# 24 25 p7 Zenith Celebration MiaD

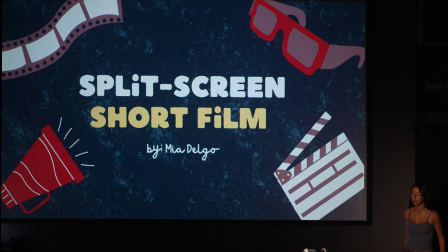(0:00)
Please welcome Mia. Hi, I'm Mia. I'm a second-year senior in film, and for my Zenith, I decided to do a split-screen short film.
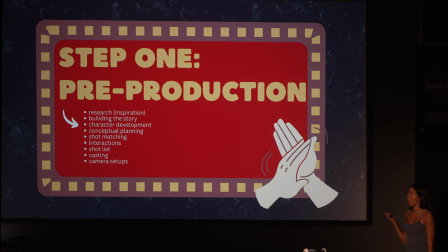(0:16)
So for step one, it's pre-production.
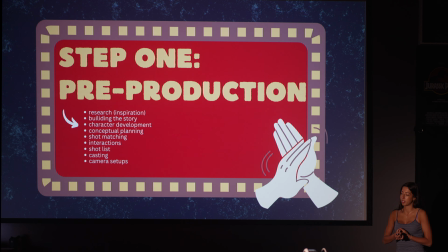(0:18)
So this basically was like all of my research on what split-screen short films are like, building my story, my characters,
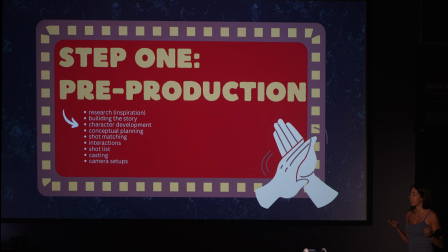(0:26)
like the types of shots I wanted to do, casting, and all of that.
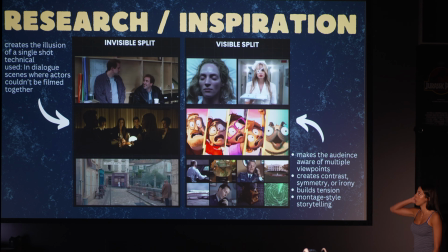(0:31)
And so in my research, I found that there were mainly two types of split screens. The one on the left is an invisible split, which creates the illusion of one single shot. So as you can see, like, you wouldn't be able to tell that it's a split screen.
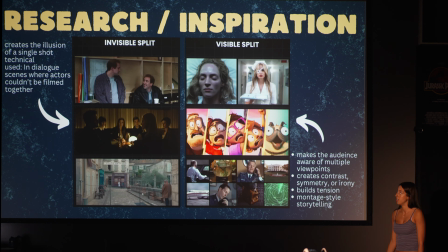(0:45)
And then it's mostly used in dialogue scenes that like people want to combine the two scenes together. And then there's a visible split where it makes the audience aware of multiple viewpoints,
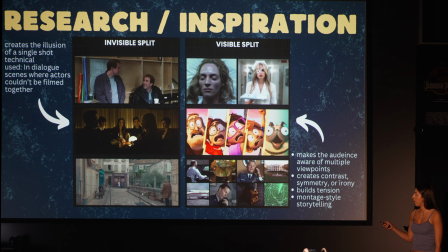(0:57)
and it creates a contrast with, sometimes there's like symmetry to it. And I knew that I wanted to do a visible split in mine.
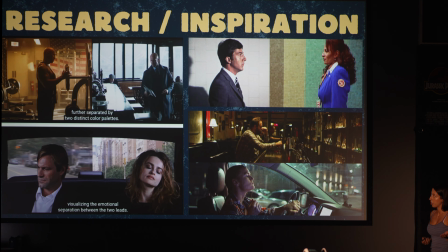(1:07)
So here are some more like inspiration and stuff that I found as I was looking it up. I really like the one on the bottom left where it kind of like connected the two shots but also kept it very different, and like it contrasted them as well.
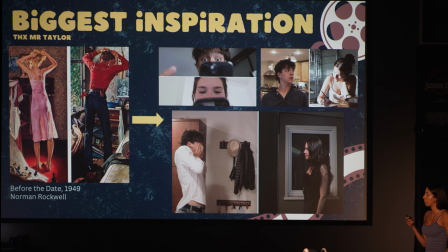(1:24)
But my biggest inspiration was actually a painting called Before the Date, which Mr. Taylor showed me. And the reason why it inspired me so much was mostly because of the characters that are shown in the painting and how like they're very, very different, and like although it's just one singular frame,
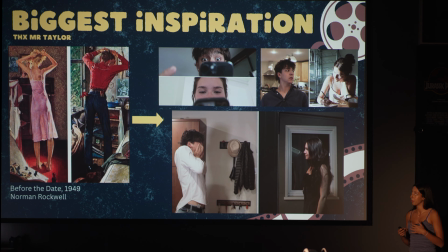(1:43)
one painting, it's like very obvious, like, and you can really tell like the characters and kind of their personalities and stuff. So I tried to recreate that as much as I could in my film.
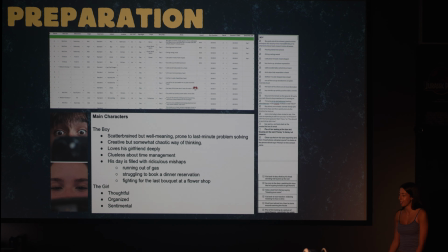(1:57)
For preparation, I tried a bunch of different types of ways to like write down my shots,
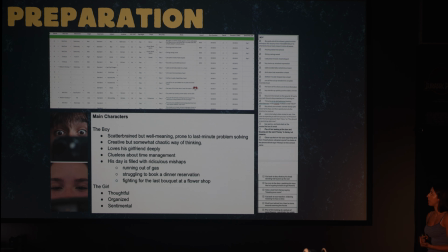(2:02)
because it's very important to plan it out beforehand, because then otherwise, like me and Mr. Taylor were talking about this a lot, like what's the point of the split screen if the shots don't somehow like kind of have like a choreography to it almost. So I tried a bunch of different ways for my shot list, but always had it planned before going into shoot.
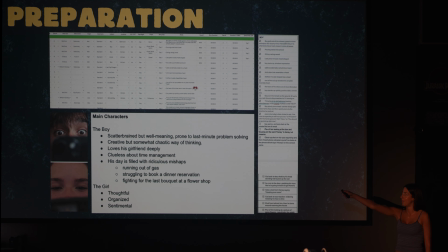(2:21)
And then I casted, which the two on the right are my actors, Lucy Patron and Jagger Heath. Before filming, I also tried to develop the characters as much as I possibly could, so that, you know, I'm not having any dialogue here, so I wanted to be able to portray them as best as I could visually.
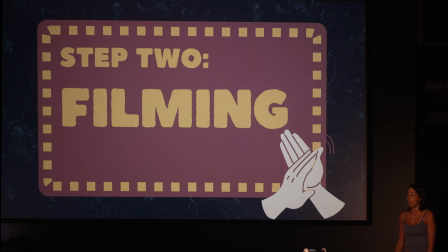(2:43)
So step two was actually filming, and then during the filming, it was really important to stay, like really reference my shot list over and over, so that I was getting the shots that I needed,
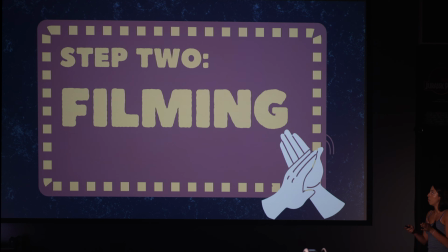(2:56)
because it took a lot of planning, which just made it easier when I got to post-production, which is editing.
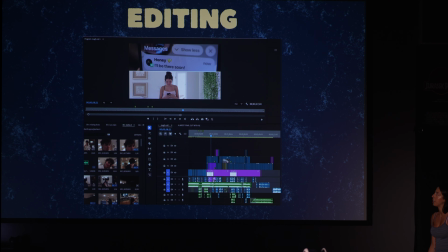(3:04)
I think the hardest part for me with editing was just actually making it a split screen.
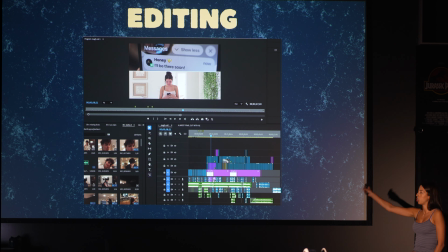(3:09)
I had to like move every single shot, which, by the way, I filmed it as like a normal shot that filled the whole frame. And so that also was part of my filming. I needed to consider the fact that half of the screen would be cut off.
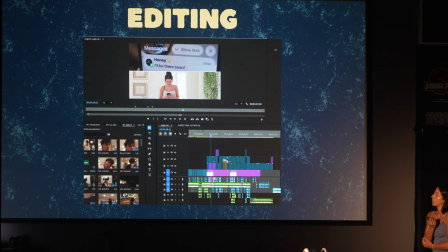(3:23)
So how was I gonna frame that? Like, how were I gonna put my actors and stuff like that? And so this is what my editing looked like, which is kind of a mess, I think. But the bottom row, right there, this is the boy part, and then this one is the girl part.
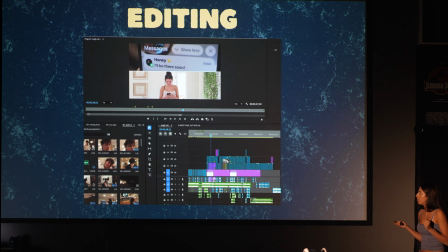(3:43)
So, yeah.